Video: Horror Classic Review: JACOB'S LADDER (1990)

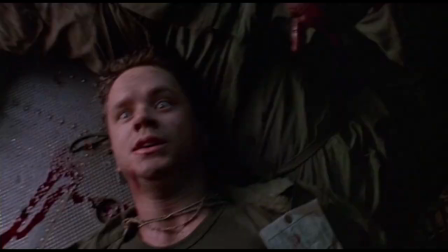261s
While shakeups at Paramount eventually caused the studio to drop the project after failing to convince Lin or Rubin to change the ending,
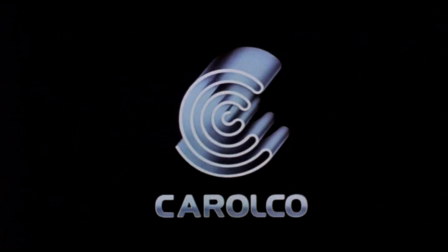268s
Lin remained on board, helping to sell the film to Karolko Pictures,
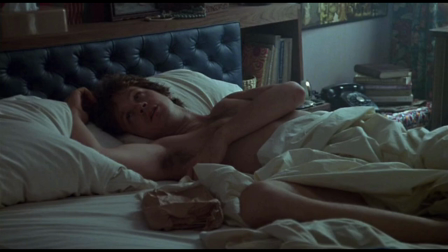272s
who were willing to give him plenty of creative control and a budget of around $25 million, with Ruben handed a job as co-producer.
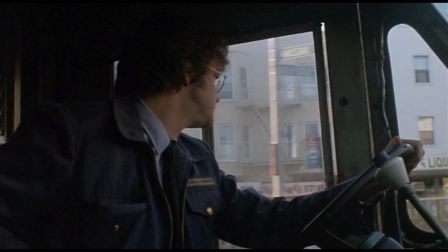283s
For the lead role of Jacob, Lynn originally wanted Tom Hanks, who in a fun coincidence passed on the project in favor of The Bonfire of the Vanities.
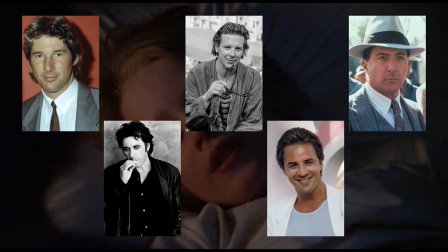292s
Other actors that were considered include Richard Gere, Al Pacino, Mickey Rourke,
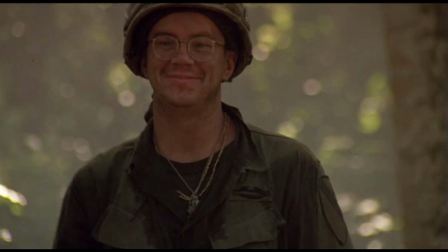297s
Don Johnson, and Dustin Hoffman, but Lynn ultimately opted for Tim Robbins.
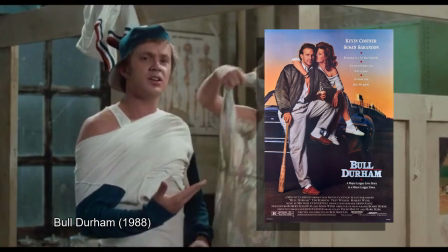303s
Robbins wasn't considered a big star yet, but he had made a splash with comedic roles in films like Bull Durham and Eric the Viking.
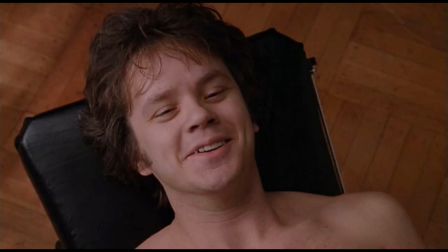311s
Lynn liked him for his ability to give lightness to the character, worried that a more serious dramatic actor would make the film feel too dark and hopeless.
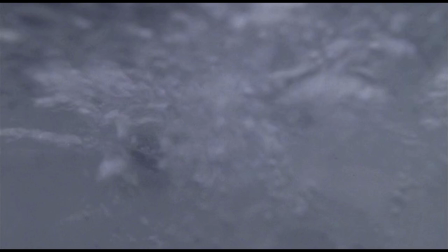320s
Robbins also has a childlike naivete that makes him endearing, and that makes the sequences of his torment all the more gut-wrenching.
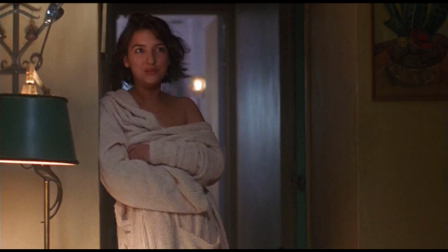330s
Opposite him as Jezebel, his live-in girlfriend, is Elizabeth Pena, who was one of the very first people to audition,
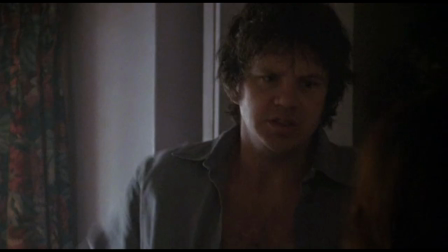337s
but who didn't get the part until bigger names like Julia Roberts, Andy McDowell, Madonna, and Demi Moore gave it a shot.
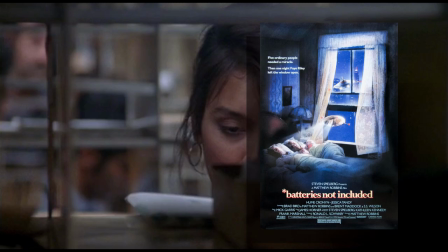344s
Pena had appeared in a handful of notable films like Blue Steel and Batteries Not Included,
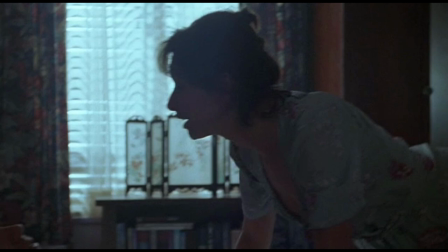349s
but Jacob's Ladder would prove to be her breakthrough performance, as she lends a lot to a very complex and difficult character,
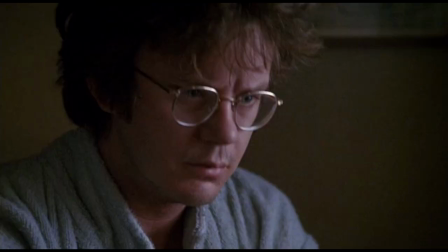357s
an amalgamation of often conflicting male fantasies born out of Jacob's subconscious imagination.
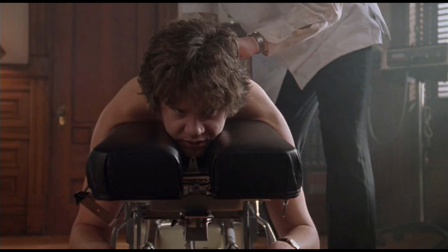364s
Danny Aiello plays Jacob's chiropractor, guardian angel, and only true voice of enlightenment, Louie.
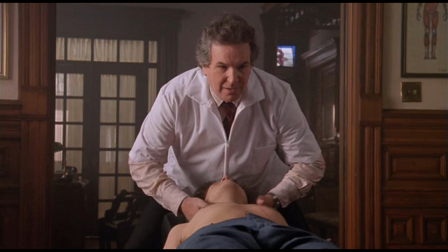370s
Aiello worked with a real chiropractor on set to lend authenticity to his actions,
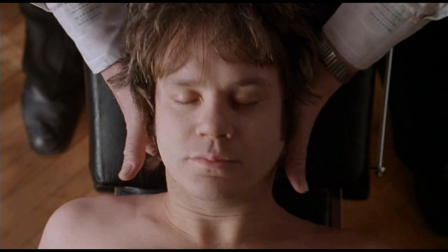375s
and he manages to deliver some of the most profound and inspiring lines of dialogue,
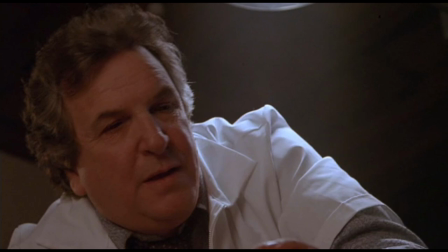380s
while still
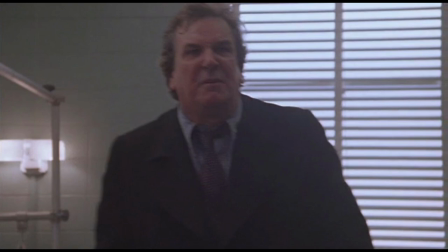386s
getting a chance to shine as the somewhat unbalanced man you'd expect from the actor.
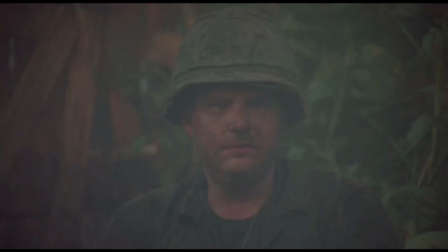395s
Other actors worth noting are Eric LaSalle, Ving Rhames, and Pruitt Taylor Vince as three of Jacob's fellow platoon mates,
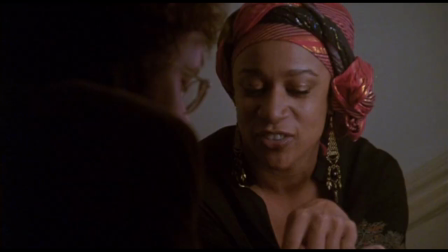402s
Matt Craven as the hippie chemist Michael Newman, who pulls off a very exposition-heavy revelation in the film's final act,
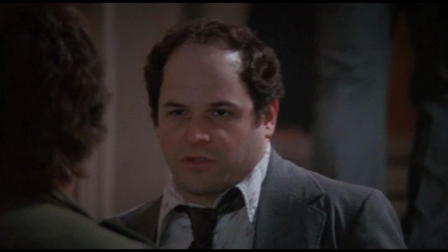410s
S. Ipetha Merkerson as the fortune teller Elsa, a pre-Seinfeld Jason Alexander as the incredibly unpleasant lawyer Mr. Geary,
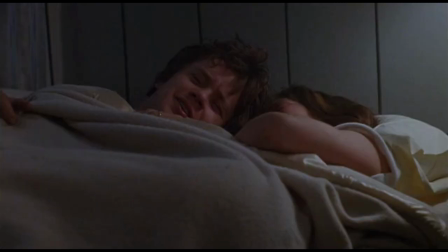418s
and an uncredited Macaulay Culkin as Jacob's deceased son Gabe. Lynn, in furtherance of his aim to give more lightness to the film,
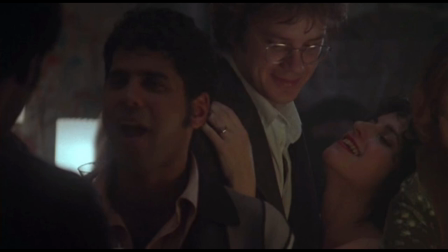427s
also hired a few stand-up comedians in bit parts, including Patty Roseborough, Reggie McFadden, and Louis Black.
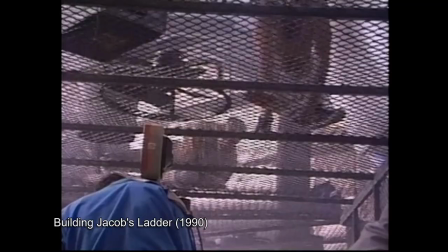438s
Filming began on September 11, 1989,
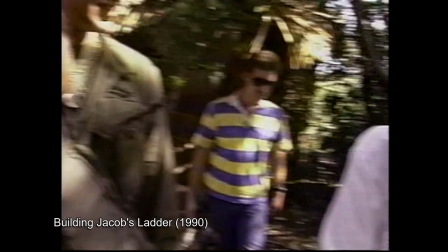442s
almost entirely on location throughout New York City and Newark, with the Vietnam scenes filmed in Puerto Rico.
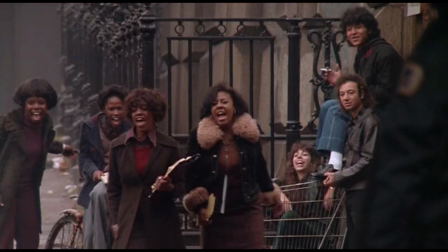448s
The Bergen Street subway station was a redressed version of the disused lower level of the existing Bergen Street station,
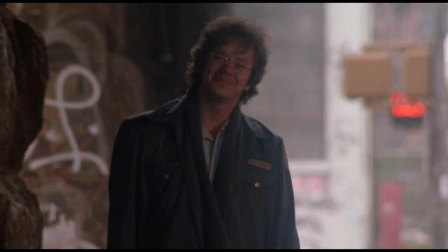454s
and many scenes featured non-actors to lend an air of authenticity.
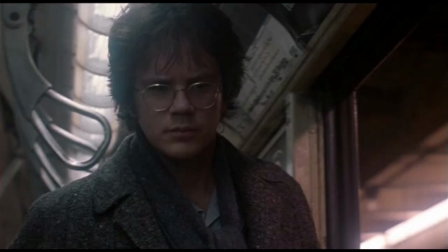459s
The effects work was all done in-camera, too, with Lin adamant about avoiding any post-production visuals.
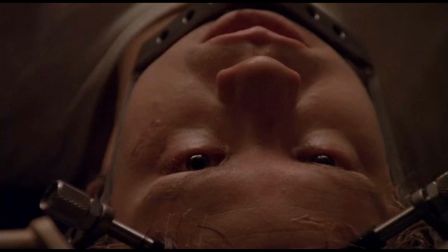465s
He significantly toned down the Dante-esque imagery of Rubin's script,
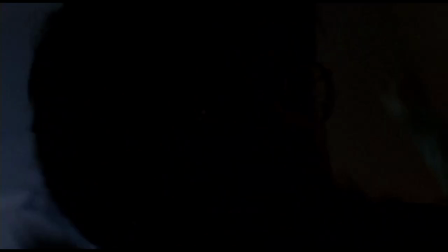470s
choosing to turn the more classical Judeo-Christian images into something more grounded and unique,
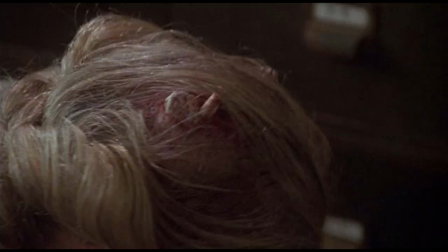476s
such as replacing demon horns with stumps that could be interpreted as cancerous growths of some sort.
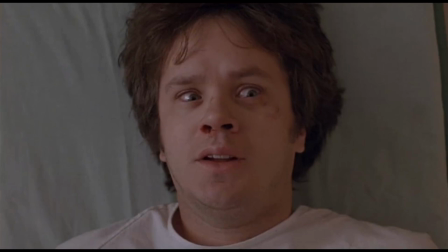482s
He took inspiration not only from the real-life deformities caused by thalidomide, but also from the works of William Blake, H.R.
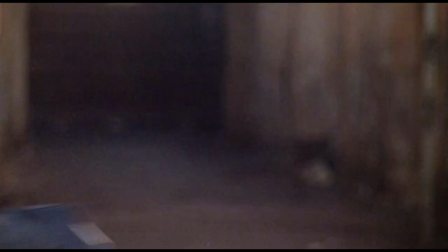490s
Giger, and Francis Bacon, as well as taking ideas from the photographic body horror artist Joel Peter Witkin,
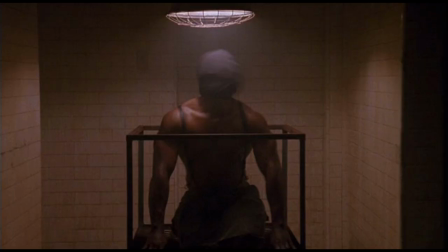496s
whose Man With No Legs is replicated almost exactly in the film.
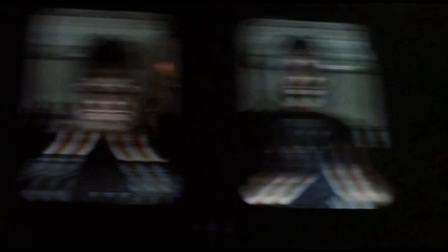501s
He also wanted the imagery to go by quickly, with nothing on screen long enough for viewers to make real sense out of.